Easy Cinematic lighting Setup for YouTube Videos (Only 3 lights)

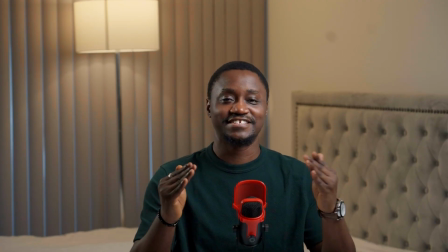0s
we can work with this, but imagine having this cinematic, creative lighting setup.
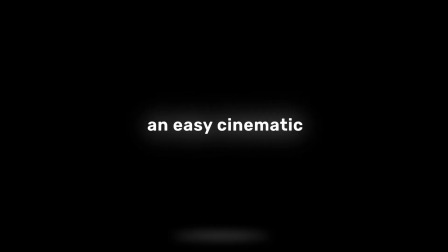7s
And on this video, I'll be showing you 2 steps to create an easy cinematic lighting setup for your YouTube.
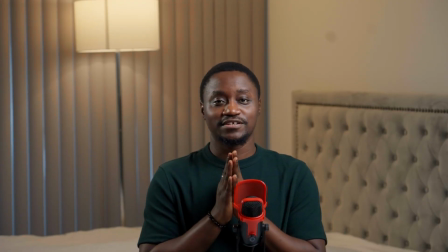14s
Now let's get to the video. First of all, one thing you need to know, right, is you need to have your key light,
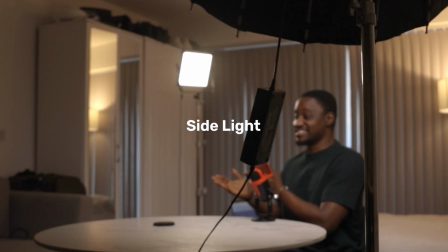20s
you need to have your side light, or in this case, edge light, and then probably like a background light.
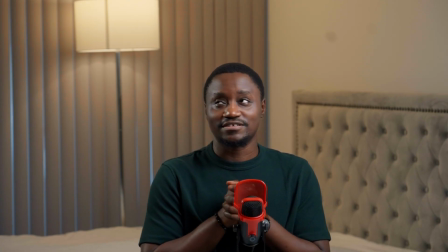25s
Now, to make this very interesting, I'll be talking about the lighting I'm using.
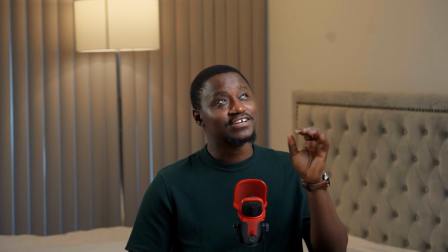30s
I brought a light when I was coming from Nigeria. It's a Sutefoto light, right?
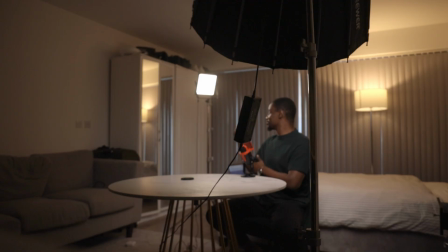34s
Very amazing, beautiful light. And I have with me the other light, this LED light. Obviously, this is like 2020, right? And then we have behind me what we call the lamp light.
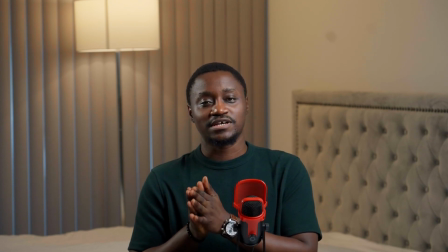45s
But that's by the way. So let's start with our main light, which is the key light, which has the Sutefoto.
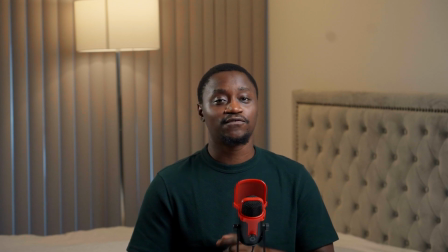51s
Right now, first of all, you need to know that for your key light, you might need to soften it, because a lot of times you might not have something to soften it. But in this case, we have a softbox to soften it, right?
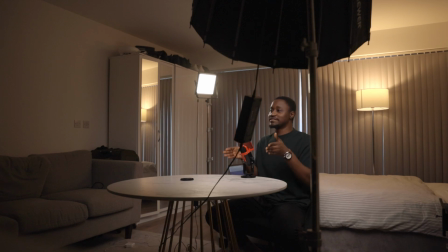64s
And to make it much more directional,
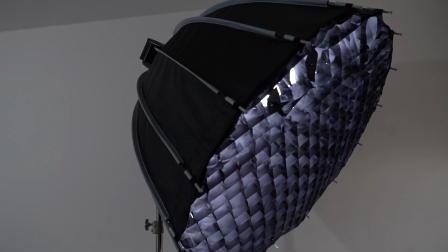67s
I have in this case a grid on the softbox to direct the light to my face and give it that,
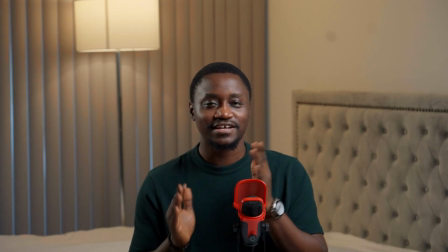74s
you know, a little bit of shadow on the side and make the light focus just on my face.
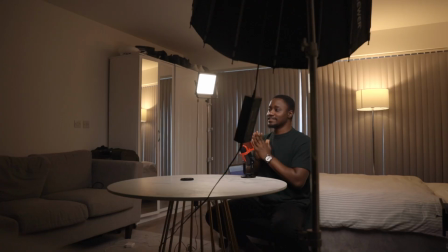79s
So first of all, we have key lights, right? Then we're moving on to what's the edge light, right?
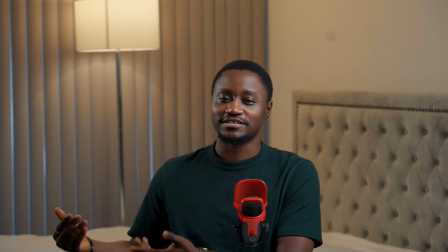84s
The major reason why we have the edge light or the rim light basically is to separate me from the background, right?
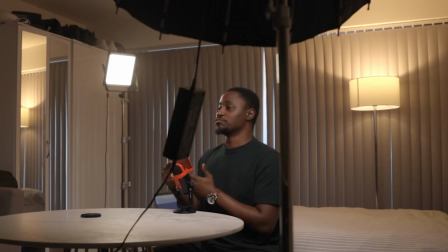90s
To make me stand out from basically the background, right?
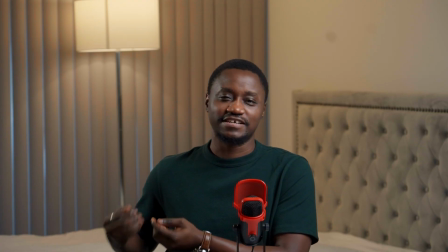93s
Because the background is light, is lit up, but the edge light is just there to give me that extra kick, if you get what I mean. On to the next one, we're talking about the backlight. The backlight is like around this side, right? It's not too far from me.
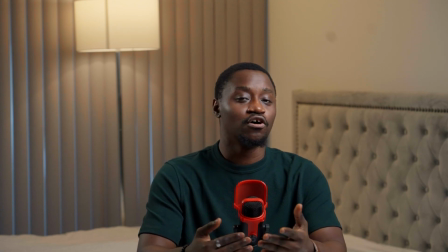106s
So one thing you also need to know is, let there be a separation, basically let there be a little distance between you and your background. And if you don't have distance between your background, that is also fine. The reason why you need the distance is to give the depth, if you get what I mean.
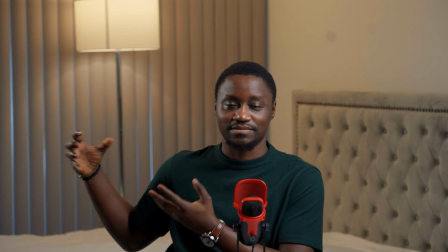120s
Now the lamp behind me is just there to light the background up, to give it like that mood, or basically the feel.
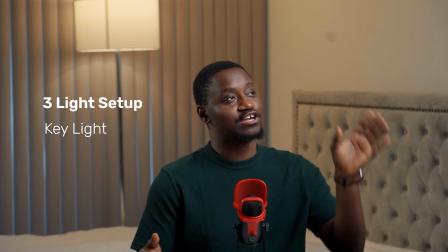127s
Now basically that is like a 3-light setup. You need your key light, which is your softbox on your main lights, right?
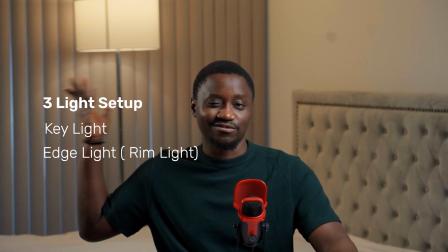135s
And your edge light, which is like your side light or rim light in this case,
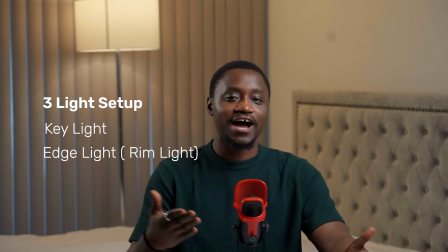140s
to give you the separation from the background, and the background light in this case.
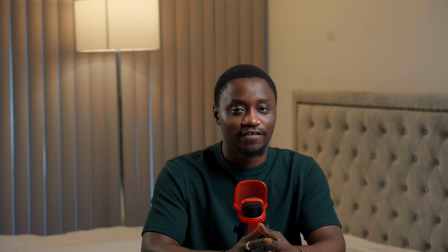145s
So yeah, that is the first video, or basically cinematic light setup, that you should consider whenever you're setting up for your YouTube. And for the second one, this is the second lighting setup, right?
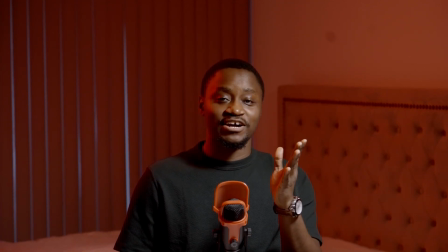159s
But I did something very, very interesting, very different. Remember before I said that you should use something soft to diffuse your light?
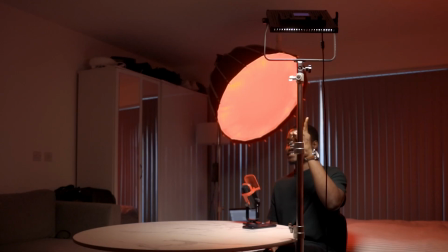167s
Well, in this case, I'm using this LED light without any diffuser or anything to soften the light.
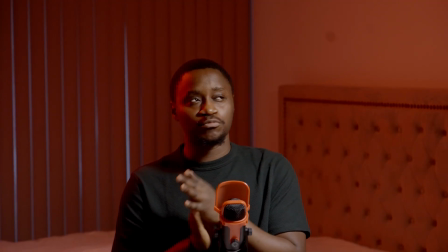174s
And if you don't try it, maybe you can try this, but most times when people get this kind of LED light, it's come with band doors.
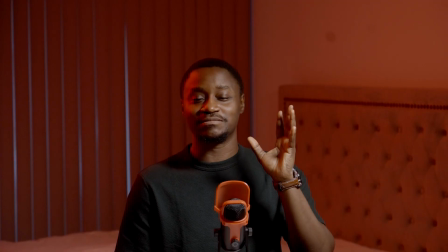180s
But I've been using this light since 2020, so that means that for 4 years, I've misplaced 1 or 2 things.
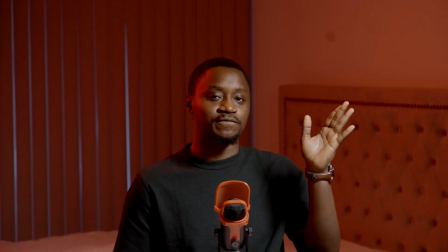185s
So the band doors are missing. Normally, the band doors would have been able to, you know, prevent the light from spilling into the background.
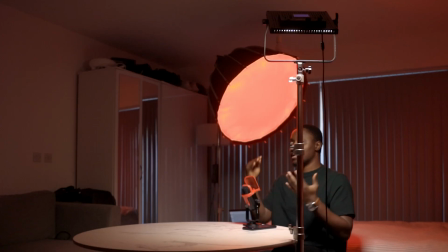191s
But in this case, it's spilling a little bit, and I had to move it close and direct it down just to my face as my key light, right?
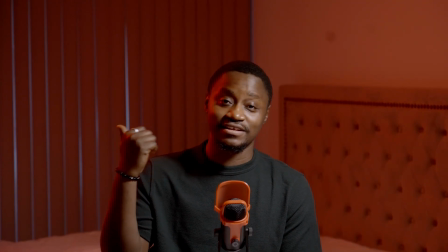198s
Then I took my other light, the Sutefoto, I think it's RGB, yeah.
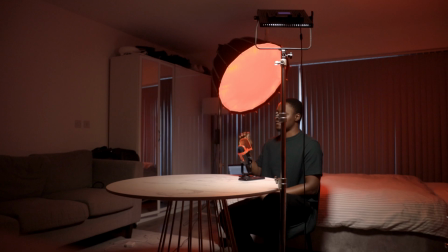204s
I'll link it in the description. It has the option of having other colors, red, blue, green, any color.
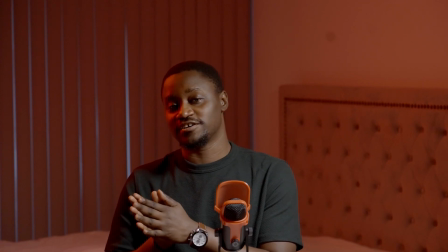211s
So basically I tuned it, or I turned it to the red channel, or basically the red part of the light.
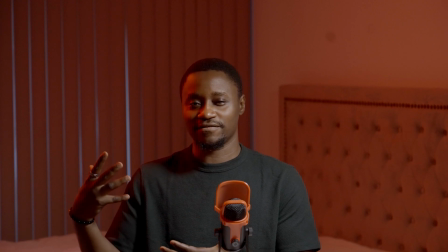217s
And we have the red light in my background. So basically it's like a 2-light setup instead of 3.
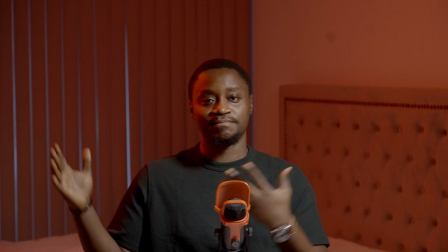222s
So this is just like my key light and my background light, just to give that effect.
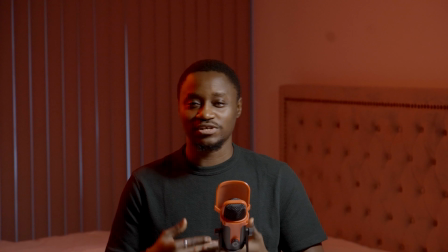227s
And if you are like me, right, that you are like, you like something cooler, you want something much more interesting, you can decide to go purple, right?
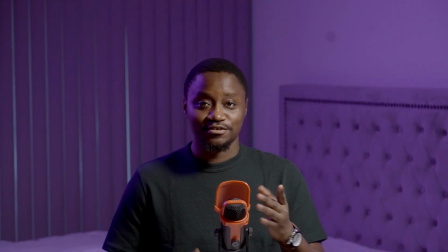236s
I'm going to turn it on my phone, right? Purple, right? You can decide to add a little bit of blue.
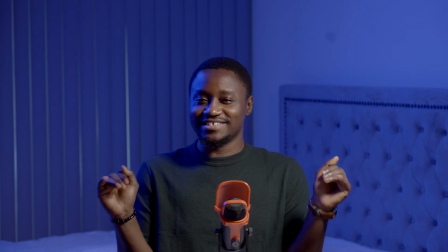241s
Like, I think I like this blue effect. It gives this calming, relaxing effect.